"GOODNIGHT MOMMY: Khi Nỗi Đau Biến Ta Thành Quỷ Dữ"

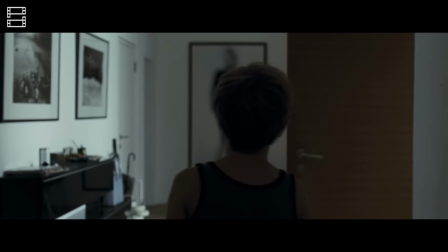Hãy cùng chúng mình tìm hiểu về bộ phim này nhé
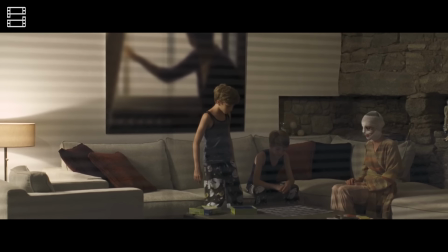Good Night Mommy không phải là một tác phẩm dễ xem Khi mà bộ phim được kể vô cùng tối giản Và có thể đôi chút làm bạn cảm thấy nhàm chán Không nhiều bối cảnh,
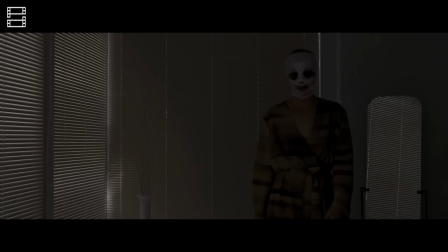cực kỳ kiệm thoại Không hề có jumpscare hay những khảnh hù dọa giật gân như nhiều phim kinh dị khác Cũng thiêu thốn cả về nhân vật phụ Để chúng ta phải buộc tập trung vào câu chuyện của 3 người
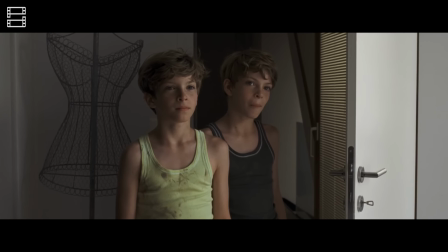Phim xoay quanh các bạn em sinh đôi Lucas và Elias Đang tận hưởng kỳ nghỉ hè ở căn nhà bên hồ tuyệt đẹp Nằm biệt lập ở một vùng nông thôn hoang vu cùng với mẹ của mình
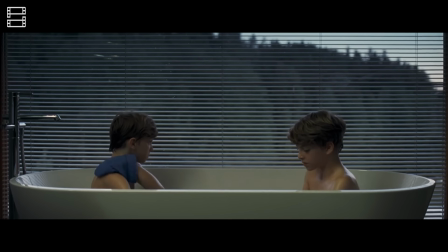Tuy nhiên, mẹ các cậu bé trở về từ một cuộc phẫu thuật Và bắt đầu có những biểu hiện kỳ lạ khiến hai anh em hoang mang Liệu đây có phải là mẹ của mình không?
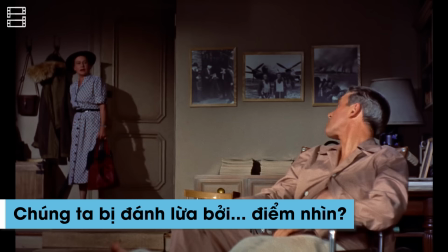Hay là một con quỷ đáng sợ nào đó đã chiếm lấy thân xác của bà? Xuyên suốt 99 phút của tác phẩm Bạn sẽ được đạo diễn cung cấp rất nhiều manh mối Để chúng ta có thể nhặt nhạnh, sâu chuỗi Và cuối cùng hiểu được sự thật đằng sau tất cả những điều kỳ bí xảy ra
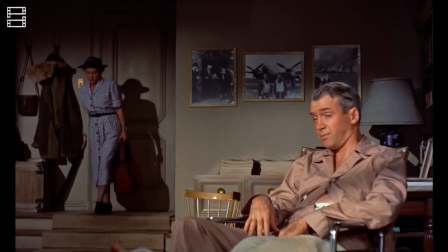Phần sau đây phê phim sẽ tiết lộ tất cả tình tiết quan trọng của phim Vì thế các bạn hãy cân nhắc trước khi tiếp tục theo dõi video này nhé Hãy coi như đây là cảnh báo spoiler trước khi chúng ta bắt đầu
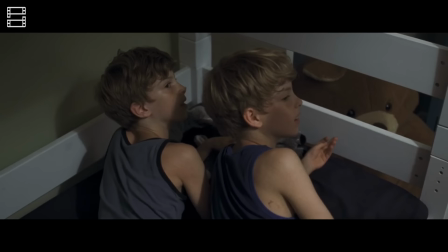Trong việc kể chuyện, điểm nhìn là một yếu tố rất quan trọng Thông thường, khi điểm nhìn được đặt vào nhân vật nào Bạn sẽ có xu hướng đồng cảm và tin tưởng những điều mà nhân vật đang nghĩ Kể cả đó có là nhân vật chính diện, phản diện Hay một nhân vật bí ẩn mà chính chúng ta cũng chưa biết rõ Chúng ta nhìn thấy những gì mà nhân vật chú ý Đồng thời dễ cảm thấy những điều mà nhân vật đang cảm nhận
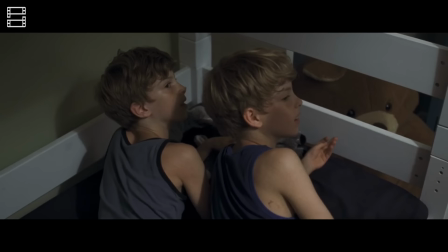Nửa đầu của Good Night Mommy đã ứng dụng rất tốt thế mạnh của điểm nhìn Với việc đặt chúng ta đồng hành cùng hai anh em nhà Elias và Lucas
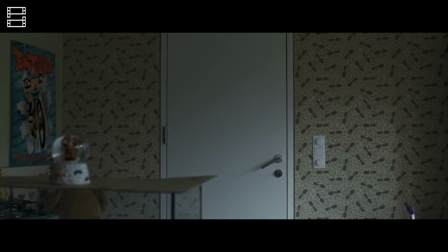Chúng ta cũng trải qua những ngày mùa hè cùng hai cậu bé Cùng sợ hãi trước sự thay đổi kỳ lạ của người mẹ Sự thay đổi bắt đầu đến từ việc bà có phần vụn về, cứng nhắc Và đặc biệt là khó tin với hai con khi đưa ra một loạt những nguyên tắc trong ngôi nhà
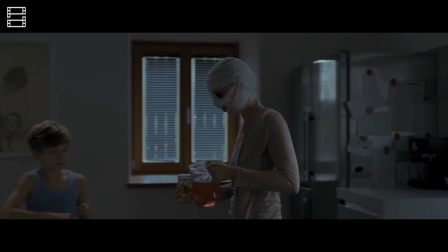Đồng thời yêu cầu các con không được khóa cửa phòng Để bà có thể vào kiểm tra bất kỳ lúc nào
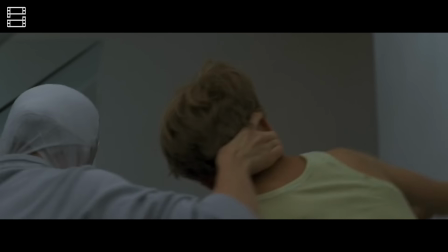Bà thậm chí còn không nấu ăn Mà thay vào đó là đặt một lượng lớn pizza đủ để cả nhà ăn trong khoảng một năm tới
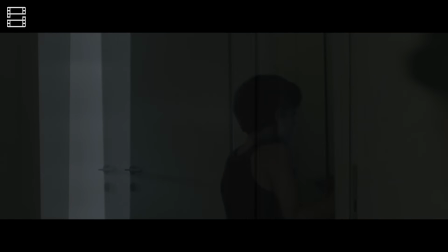Thế rồi, bà dường như bỏ qua sự có mặt của Lucas Khi chỉ rót một cốc nước Không để ý đến câu trả lời của cậu
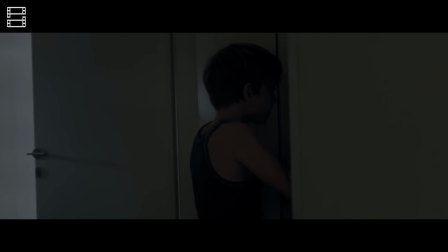con trai trong trò chơi Hay đỉnh điểm là bắt Elias vào phòng khóa cửa chặt Và yêu cầu cậu bé không được nói chuyện về anh trai
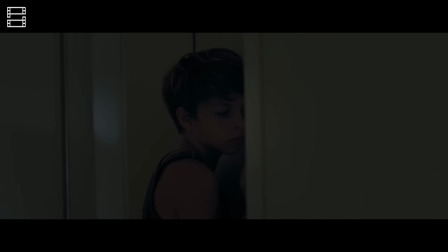của mình nữa Đây cũng là một phân cảnh thú vị khi điểm nhìn của chúng ta dừng lại ở Lucas bên ngoài căn phòng Liên tục đập cửa,
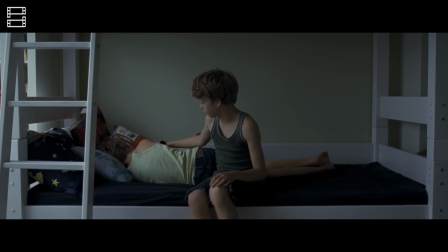mở cửa cho con Nhưng không có ai đáp
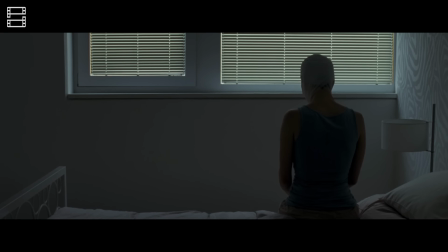Chúng ta cùng Lucas chỉ nghe thấy những tiếng động từ bên trong Và chỉ có thể tưởng tượng ra sự nghiêm khắc đến đáng sợ của người mẹ
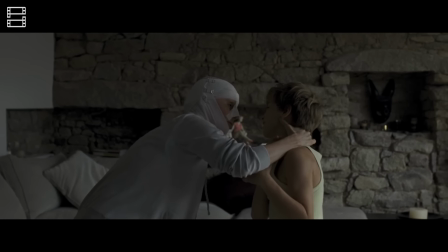Với điểm nhìn chung với các cậu bé Chúng ta dễ dàng có cảm giác người phụ nữ này thật khó hiểu,
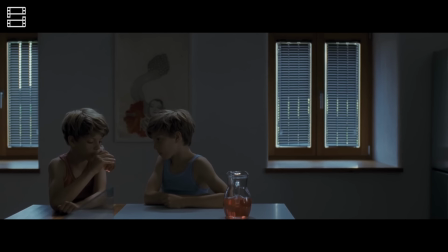vô lý Và chắc hẳn giả thiết bà ta đang bị một con quỷ giữ chiếm lên linh hồn là một điều có thể xảy ra
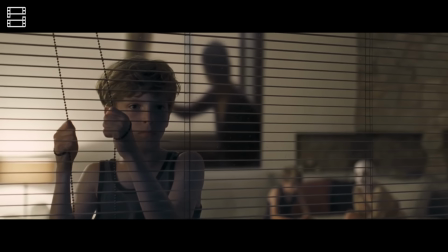Đúng là chẳng người mẹ nào hành xử như thế cả Cộng thêm việc hai cậu bé liên tục chia sẻ với nhau rằng Mẹ kỳ lạ quá Khiến
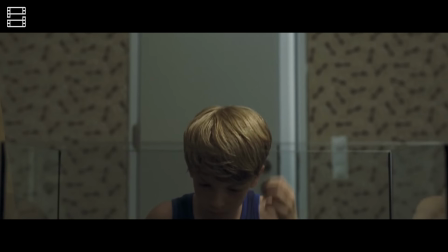cho chính chúng ta có bị gieo rác trong đầu những hoài nghi rằng đây không phải là mẹ thật Thế nhưng,
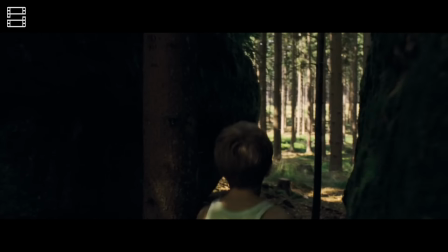chính điểm nhìn đã đánh lừa tất cả Vô hình chung dẫn dắt chúng ta đi theo cách mà đạo diễn mong muốn Để rồi sau đó,
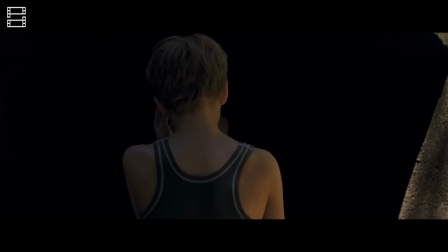những bước ngoặt xảy ra khiến niềm tin của chúng ta đổ vỡ Và sự sợ hãi càng được tăng cao
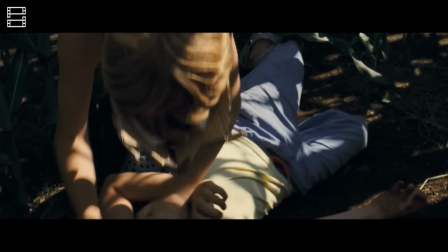Hãy nhớ lại một trong những phân cảnh đầu tiên Khi hai cậu bé dạo chơi trong rừng Máy quay đã dừng lại rất lâu ở đằng sau của Elias
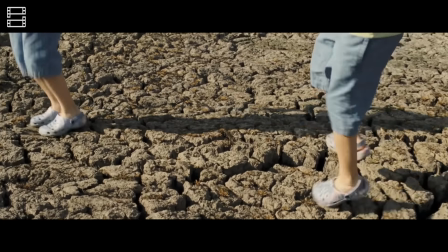Góc máy cận từ sau là một góc đầy bất an Cộng thêm thời lượng cho phân cảnh này lâu hơn bình thường Nhưng ngầm ám chỉ tới khán giả
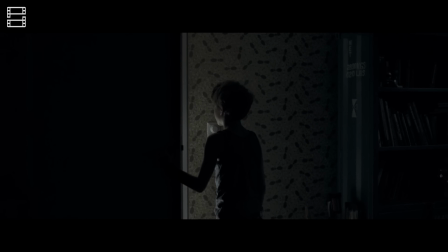một điều Không chỉ có ba mẹ hành xử kỳ lạ Mà chính những cậu bé cũng đáng sợ không kém Tất cả chỉ là
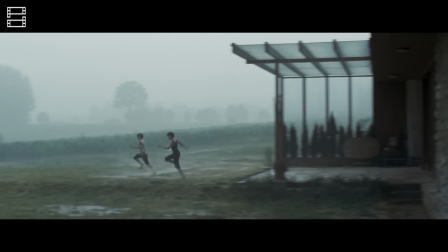đang được ấp ủ chờ ngày bùng nổ mà thôi Giống như nhiều tác phẩm khác đến từ điện ảnh châu Âu Bộ phim kinh dị của Áo cực kỳ tôn trọng sự
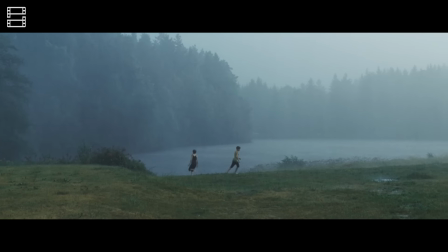tĩnh lặng Khi nhân vật không trao đổi với nhau quá nhiều Và âm thanh không phải lúc nào cũng được vang
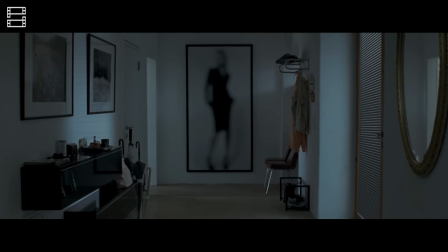lên Sự tĩnh lặng ấy là cơ sở đầu tiên của nỗi sợ âm ỉ được nhen nhóm trong lòng người xem Vì bạn sẽ
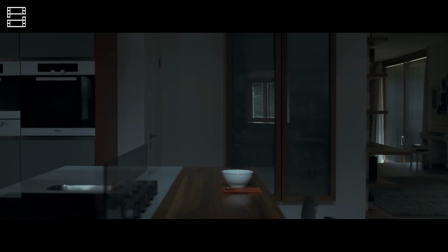luôn có cảm giác một điều gì đó kinh khủng sẽ ấp tới bất kỳ lúc nào Bối cảnh của phim cũng là một yếu tố quan trọng Mang tới
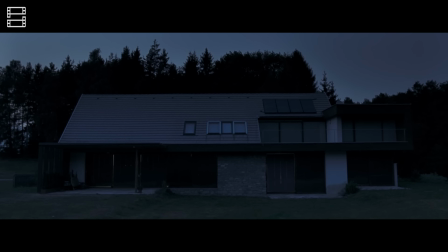cảm giác kỳ lạ khó tả Tuy rất sang trọng,
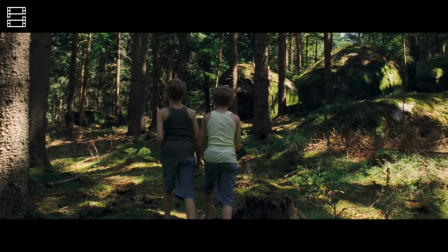sạch sẽ Nhưng với thiết kế hiện đại cùng tông màu chủ đạo trắng Xám Các nhà mang tới một cảm giác lạnh lẽo Và thiếu vắng sự ấm áp của một gia đình bình thường
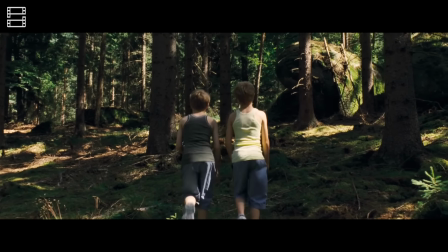Việc nó nằm biệt lập giữa một khu đất rộng Cũng khiến các nhân vật như bị giam lỏng Trong chính ngôi nhà của mình
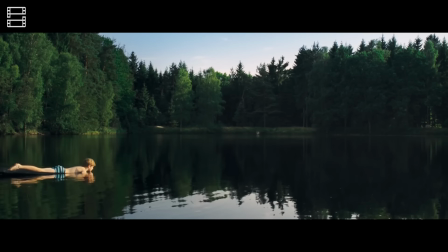Xung quanh ngôi nhà Không phải những hộ gia đình bình thường Không phải những cửa hàng tạp hóa hay những hàng ăn Mà là những cánh rừng hoang vu